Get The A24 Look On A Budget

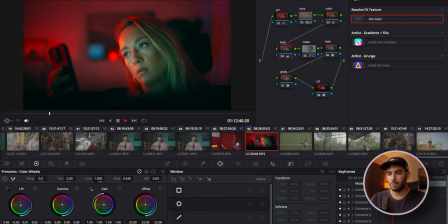In this case I want to remove it a little bit and your image is going to start looking a bit weird but don't worry we can fix that a bit later. Just kind of look at the shadow part of the image and see if you like that. Then in the mid-tones we're going to bring up a bit of warmed,
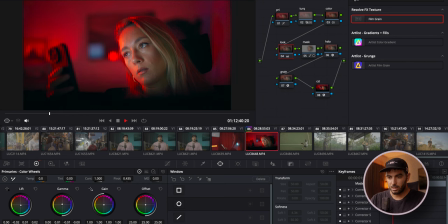remove the blue from the mint tones a little bit and see with our green yeah it looks nice and then the highlights the last I usually like to increase for example the reds bring down the blue but not too
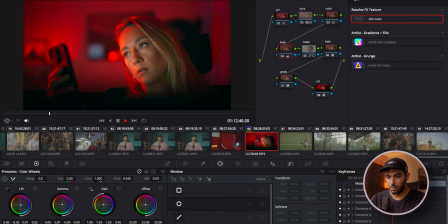much that we lose you know our details in our skin and we just lose our subject you know so this is actually That's actually pretty cool. So that's before a look and that's after. See how we kind of balance the image out, especially in the corners and the shadows and everything looks a lot more natural right now.
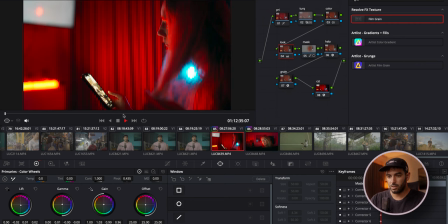So let's just copy and paste this one onto a different node and as you can see, it works pretty well. You would probably need to do a little bit like her skin over here looks a bit too green.
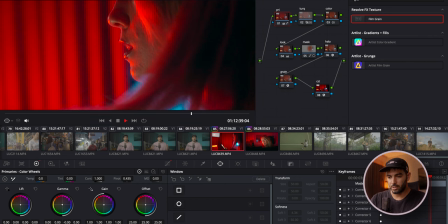So what I would do in this case, I would just go into the primaries and kind of adjust the greenness of the skin Yeah,
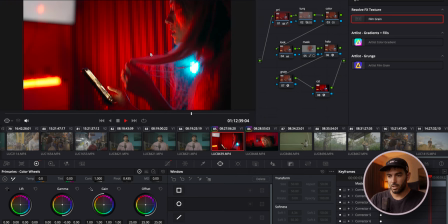that looks really nice actually And yeah, now we got our look
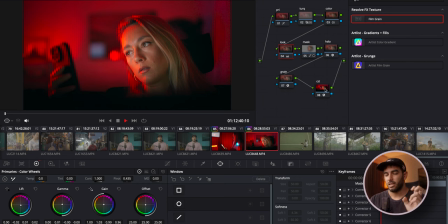This was the free mode, let's go right into the paid mode So what I'm gonna do is remove elation and grain And I'm gonna remove our look And everything else I'm just gonna kind of keep it there So we're going to add one,
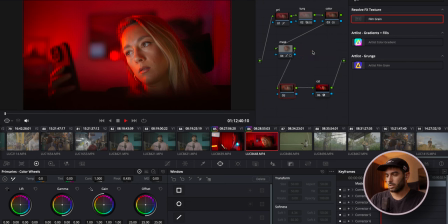two more nodes, actually just one node I need. And we're going to go into Dehancer, Dehancer, it's insane, I absolutely love Dehancer. Drag and drop it, and straight up the botch, it is very intense.
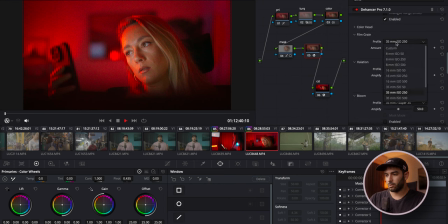So what I like to do is just remove the film for now, go into the color grain, and we're going to use, yeah, that's good. I'm gonna go into custom, adjust the grain amount, but down like a little bit, that's nice.
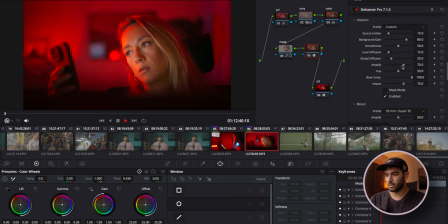Adulation, again custom, so you can adjust everything, and that looks good.
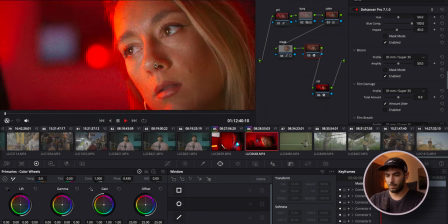Then we're gonna add some bloom. I really like how the Hanser adds a
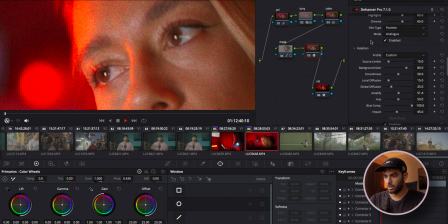very nice kind of bloom to it. and also always remember as you see like the gray now it's pretty bad so I like to remove the the chroma at all and just just bring down highlights and middens usually shadow I keep it very low as
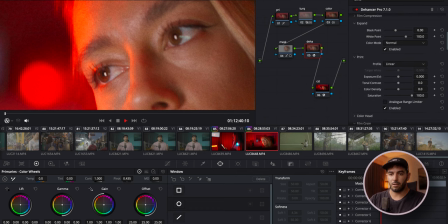well we're also gonna rename this to the answer and now if we go back this is actually a pretty good look but we're missing something
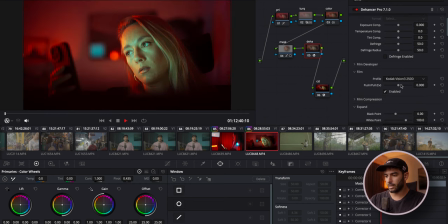so what we're gonna do is go up to the film and enable it and here you can kind of like pull the film and kind of drag it away and stuff so So here you have so many different film stocks that you can use, but there is a few ones that are actually my favorite that I like to use, like a Kodak Ultra 160,
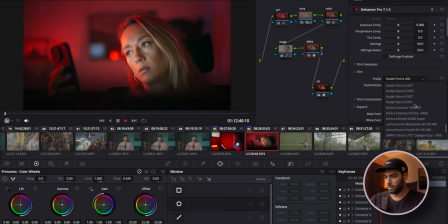it's amazing. The 400, it's beautiful. The Vision 3200, it's usually very nice. So there's a lot of film you can play with. For this specific video, I think the 160 looks incredible.
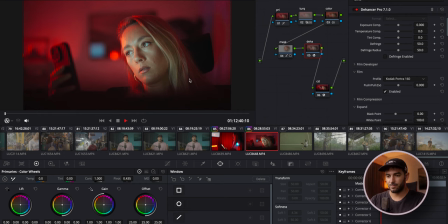It adds this nice kind of look to it and you can also pull it in each way that you like. Usually I don't really touch this and then I just go into the film compression and you can adjust the impact
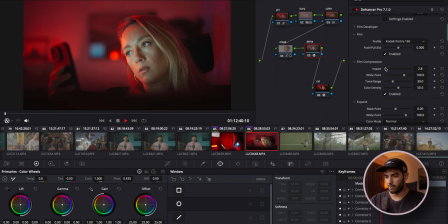of the actual compression of the film, white points and stuff. There's so many tools that you can do, like this one, like actual exposure and stuff. but usually what I do I just add the film and then I go back into my primaries and